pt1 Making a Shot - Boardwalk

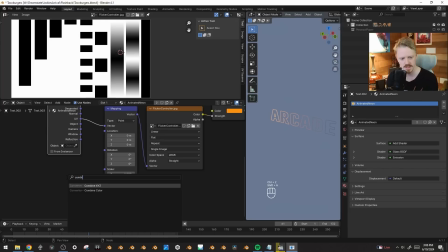Here, let's go combine X, Y, Z. If I put a value node into Y and hit pound frame divided by like 20,
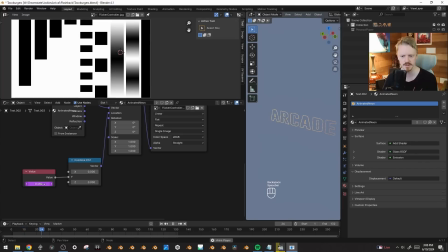that automatically animates. Let's make it go like even slower here. And I think I wanted to go from left to right as if you're reading it. So let's go by -50. And to make it not feel quite so perfect,
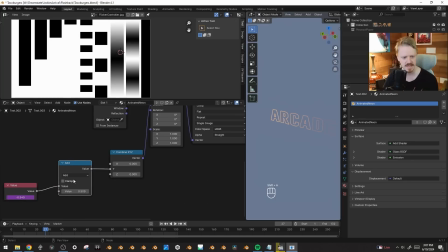I'm going to use a math node here and snap it to the nearest interval of like, I don't know, let's try like 0.05, 0.1. Yeah, that's feeling good.
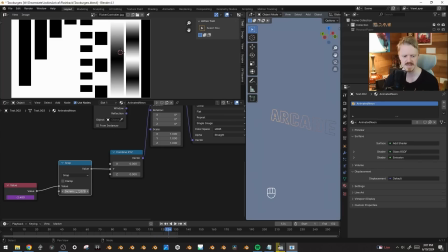Maybe 0.087. Nice.
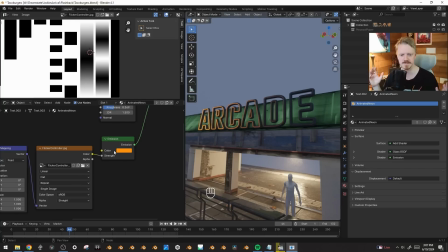So it's still working good, except it only has a max value of 1, which isn't quite as bright as I want. So I'm just going to use another math node to multiply the white values of the flicker controller to something more appropriate, like maybe 5. Then we watch this. I like that.
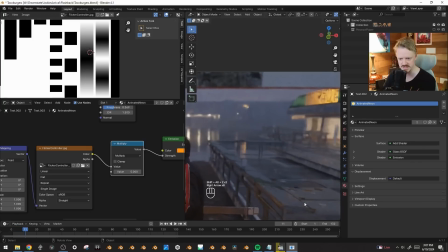And hopefully this also, like, you see it in the reflections here on the ground, which will make everything feel nice and dynamic.
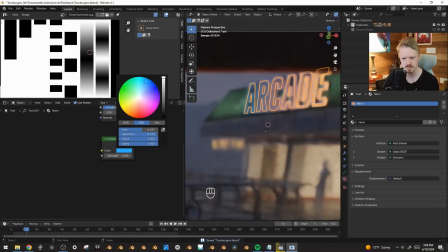And now we can play with the colors. What if we make this other neon like blue or something? Ooh.
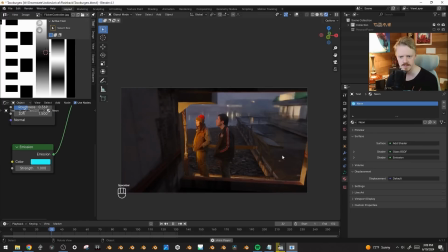Or maybe a little bit more kind of green. Kind of get this green purple kind of thing going on, which is nice. Next, let's do a couple little stupid arcade machines. And I might do that in a new instance of Blender down here.
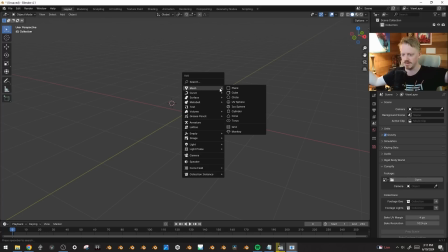So let's make something that's just kind of evocative of like a pinball, skee ball, something type deal using techniques we've already kind of been doing.
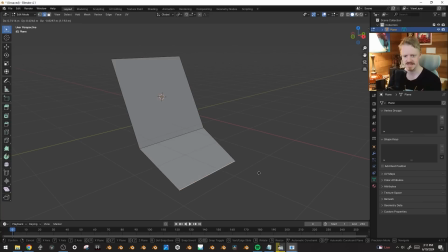Kind of pull this out, and this will be the base.
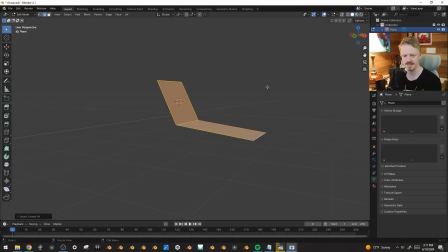I just kind of want like a lower bit and a back bit, and we will Alt-E extrude these out, flatten this face, and pull this one like that.
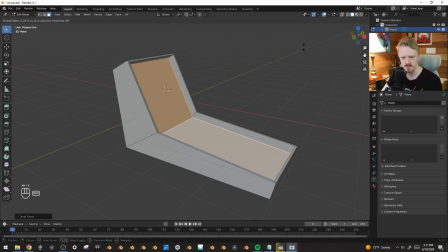We'll inset, we'll extrude, maybe inset and extrude down here too.
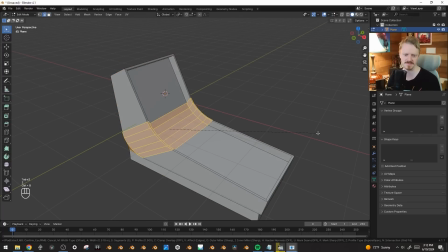And this is where, like, I'm honestly not morally opposed to using some AI to like build a back texture or something like that, because it's out of focus and all I need is like a textured thing. But let's not do that.
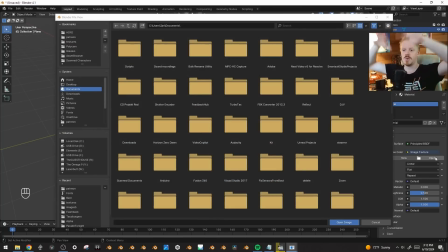I'm trying to figure out a reasonable place where AI could actually, like, when all the dust settles, be kind of useful for a workflow or something.
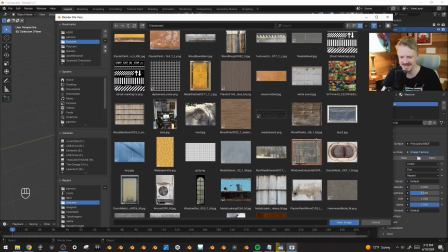And I'm like, out of focus stuff where I just kind of need a texture, and I don't really like, I don't want to hire an artist to design a skee ball thing that you're not even going to see in the background.
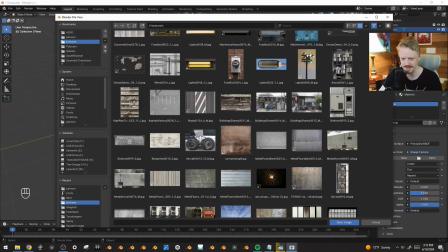That could be an option. But let's see here. Here's this picture of vegetables.
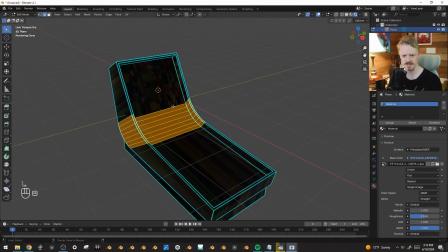That's always good. Here, let's see how this goes. Okay, so this will be inside.
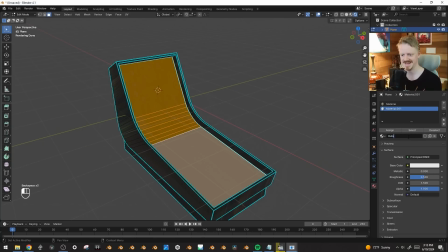Oh, wait. Outside. Invert the selection.
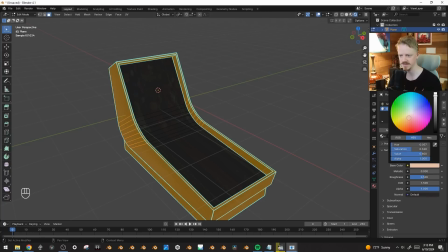Apply the outside to the outside, and we'll just make it kind of a dark brown. Again, we're not even really going to see it.
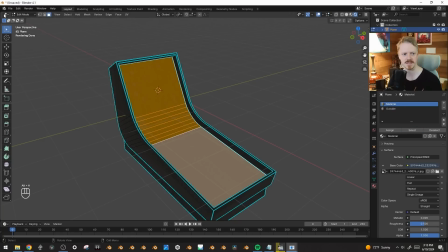We're going to select the inside here. And what's the best way to do this?
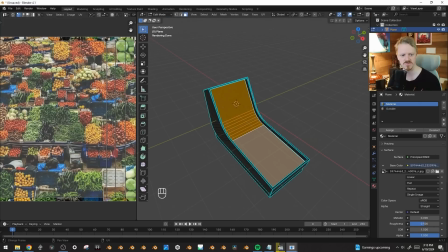UV editor.
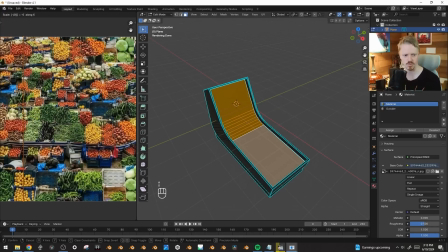Unwrap, and we could just scale it down so it's only referencing one row of pixels, which would kind of give us this interesting effect here.
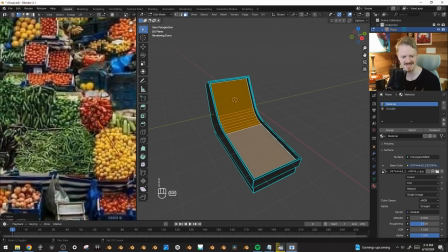And if we scale this down, we could have it go from, like, you know, the red to the yellows, and that kind of looks sure.
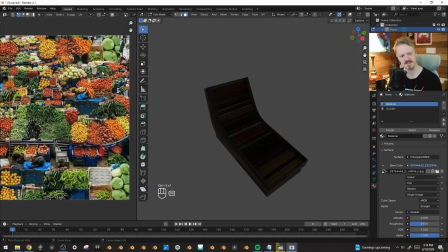Or that's okay. Here, let's do it on the other axis. We'll scale it like that instead.
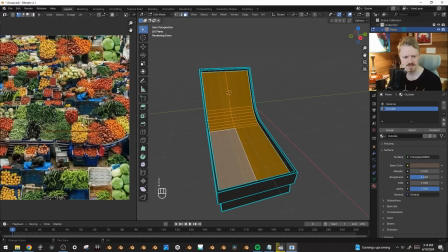Then if I use Control R to break this up into 2 halves, I can fold this over on itself like this, and it should be symmetrical.
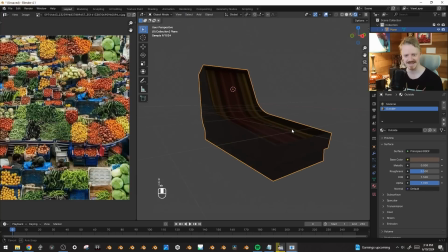And now I just can put this somewhere like that. And here, let's add let's put a row of lights around the inside.
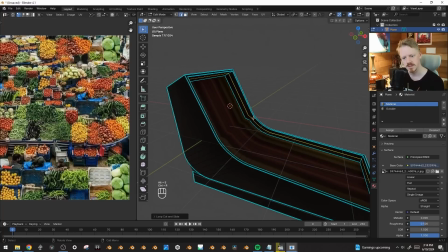Here, let's pull these back a little bit more. And we'll grab this loop, extrude it inwards.
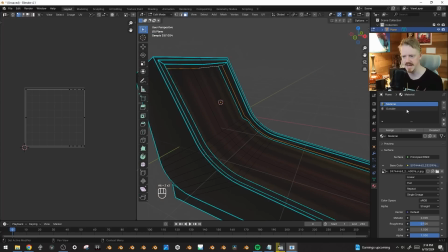And if I can grab this inner row like that, we'll give it another material, new, assign, emission.
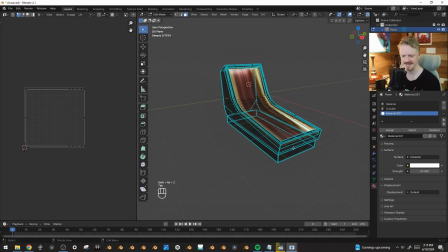We'll make it like 20. Great. Yeah, that works. Here, we'll duplicate this, pull it out.